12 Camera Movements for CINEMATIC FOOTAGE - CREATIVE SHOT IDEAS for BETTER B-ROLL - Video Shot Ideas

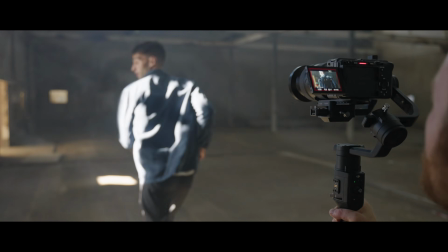In this video, I'm going to share 12 camera movements for cinematic video.
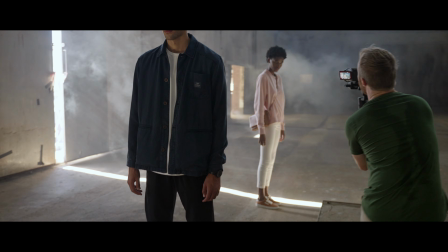Creative shot ideas for better B-roll to use on your next video shoot. If you don't have a gimbal, don't sweat because a lot of these shots are possible with just your hands.
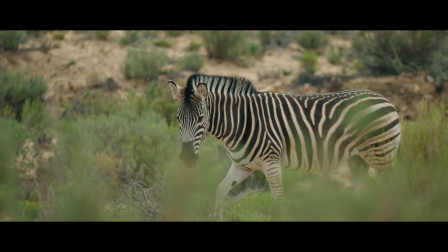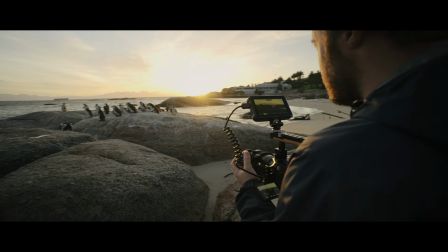What's up YouTube, Jockraft here with another exciting tutorial. Although my channel has a strong focus on video with Sony cameras,
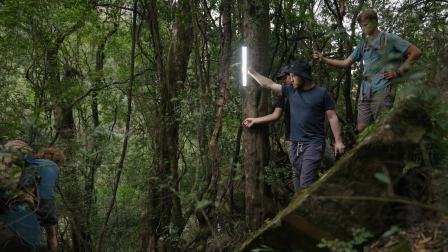I've decided to spend more energy on filmmaking tutorials like this one that will help make your video look and feel more cinematic.
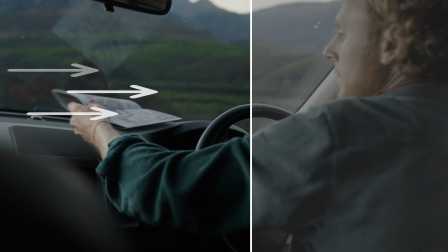From epic B-roll ideas to lighting and color grading. If you want to step up your video game, watch this space.
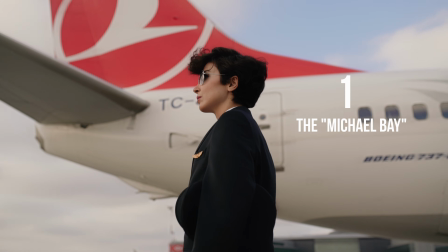Now let's jump into those camera movements. Number 1. The Michael Bay. Aptly named after the director who made the shot famous.
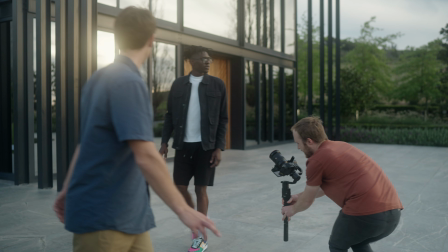3 things you have to do here to pull it off. Shooting from a lower angle upwards has a way of elevating your character, creating the hero effect.
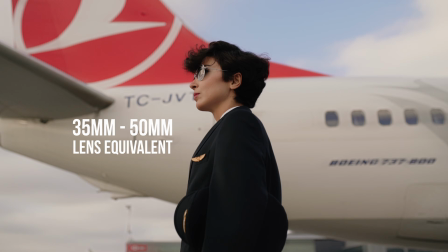You have to use a lens equivalent between 35mm and 50mm.
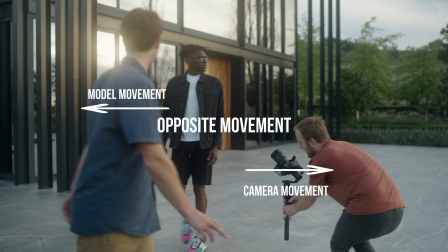And then most important, your camera movement needs to be in the opposite direction against the movement of your talent, with the turning movement keeping them centered.
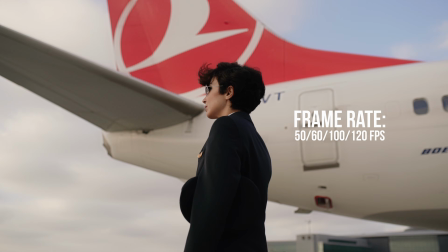In general, this needs to be shot at 50 frames per second or more to amplify the hero effect,
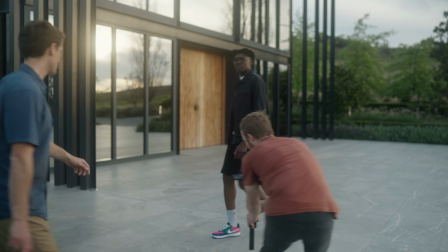but can also work if you're doing a quick edit like this one that was shot at 25 frames per second.
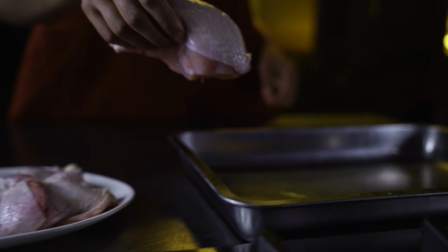The zoom push. For this shot, you need a zoom lens, and the idea is to zoom in as you push forward.
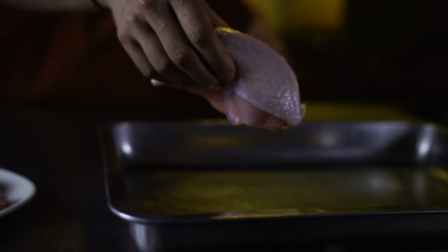Zooming in post will not give you the same effect because the compression changes with the focal length, giving you a new perspective.
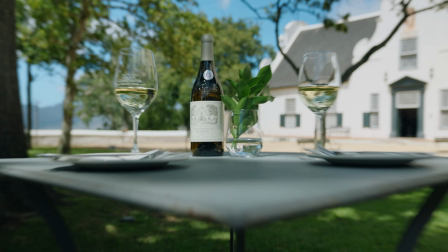You can also pull out and zoom out like I did in this shot.
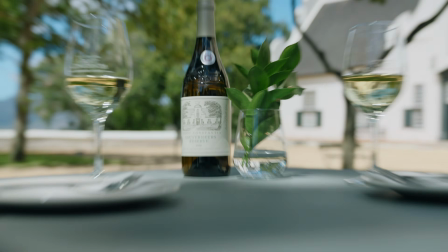I also love shooting it at a natural frame rate like 24-25 frames per second because of the beautiful blur you get when you zoom.
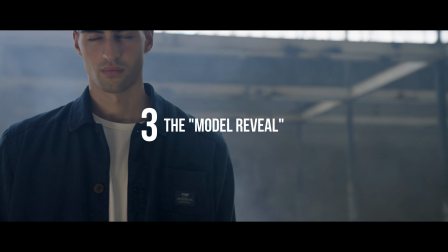Perfect for fast edits. The model reveal. This has to be one of my favorite shots.
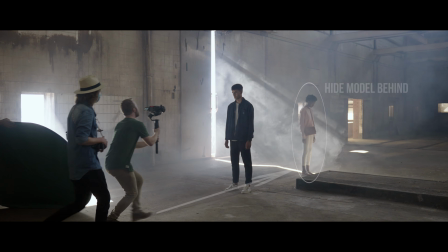The idea is simple. Place your models in a straight line. Start with the camera in front of the one model and reveal the second one as you move around.
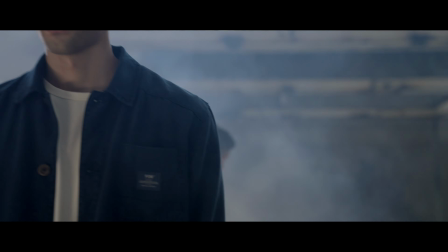This shot also uses the principle of opposite movement,
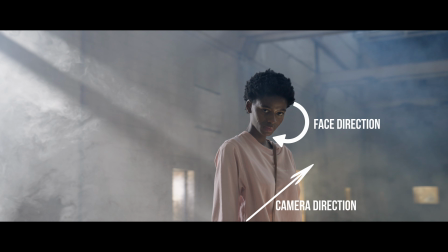where the model's face moves in the opposite direction to the camera, making the shot feel more cinematic.
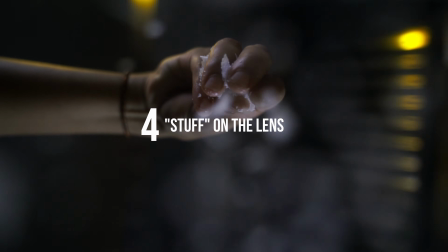Number 4. Ingredients on the lens.
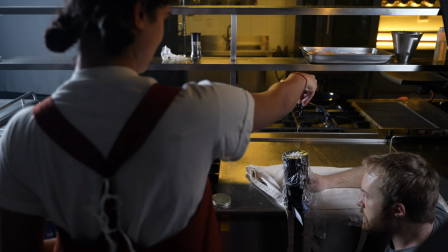It doesn't have to be food, but shooting straight up and dropping stuff on the lens sure makes for an interesting angle.
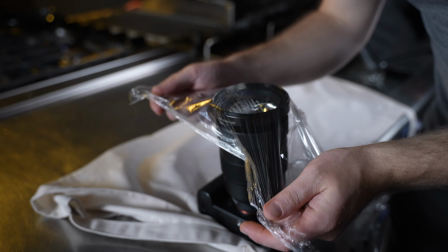You can use clear plastic wrap or a sheet of glass to protect the lens.
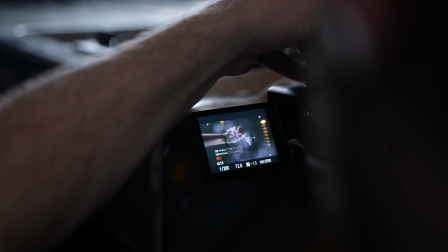Having a rotating screen really helps with framing because you want to shoot at a shallow depth of field, which also adds to the effect.
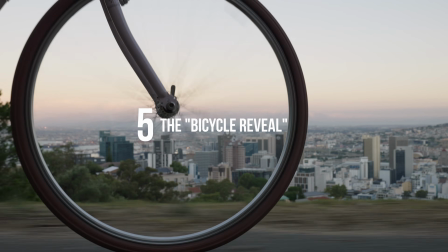Number 5. The bicycle reveal. Again, it doesn't have to be a bicycle.
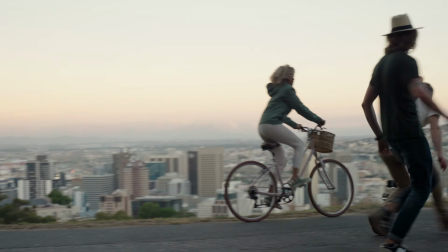It can be a runner or someone on a skateboard, but the idea of the shot is to let the subject enter the frame,
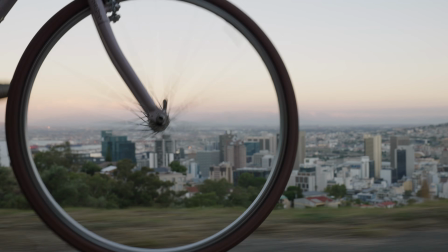to hold the frame for a few seconds, and then to let the subject speed off out of the frame.
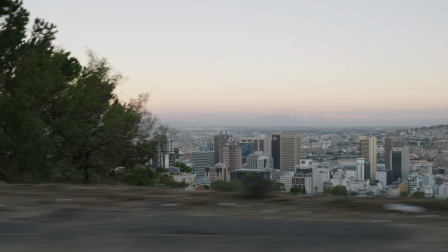This kind of shot is a really good way to open a scene, like I did for my Sony FX3 film.
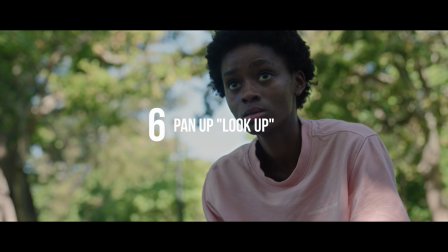Number 6. Pan up, look up. With this shot, timing is key.
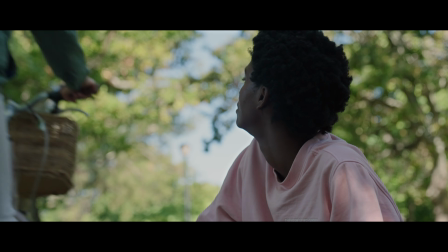Your actor has to look up at the right time as the camera moves up. In this case, it took a few takes, but when you get it right, it will create a powerful effect.
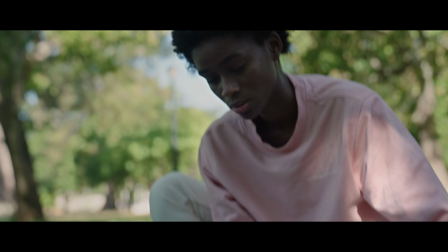We're halfway there. If you're enjoying this video, make sure you stick around to the end as I will be sharing a bonus tip.
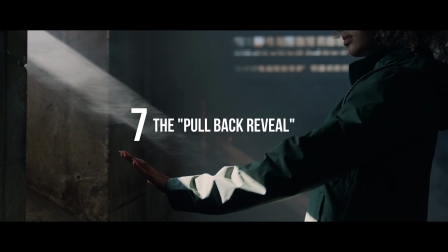Number 7. The pullback reveal.
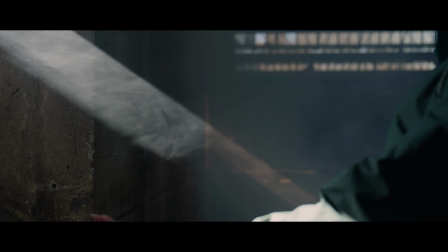The movement is pretty straightforward, but it's important to bring the subject in the frame with some kind of movement as you pull out, giving it more life.
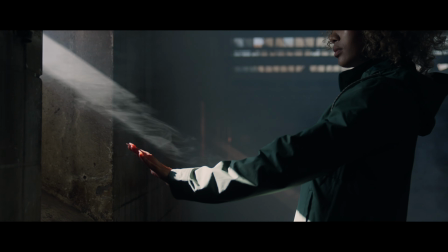In this case, it's the hand going up, but in other examples, I had the model stepping into the frame.
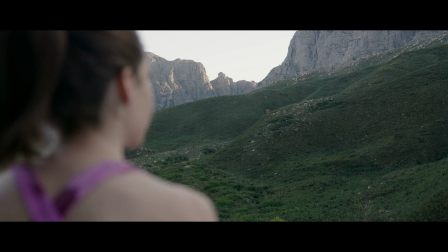So the focus was first set on establishing the scene and then transitions over to the model.
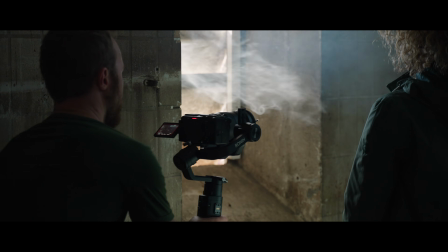A reveal like this at the right time can create a powerful moment in your video.
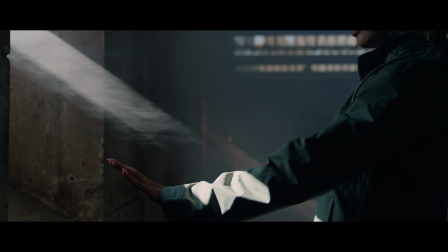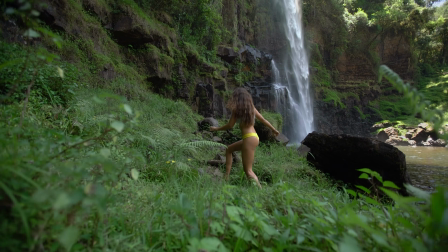Number 8. Forward push wide. Similar to pulling back, but now you're actually going with your talent forward.
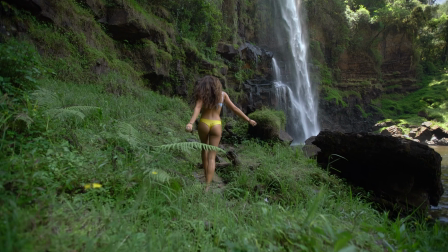And the idea of this shot is to take you closer to your next scene. So your next cut has to be a medium or a close-up.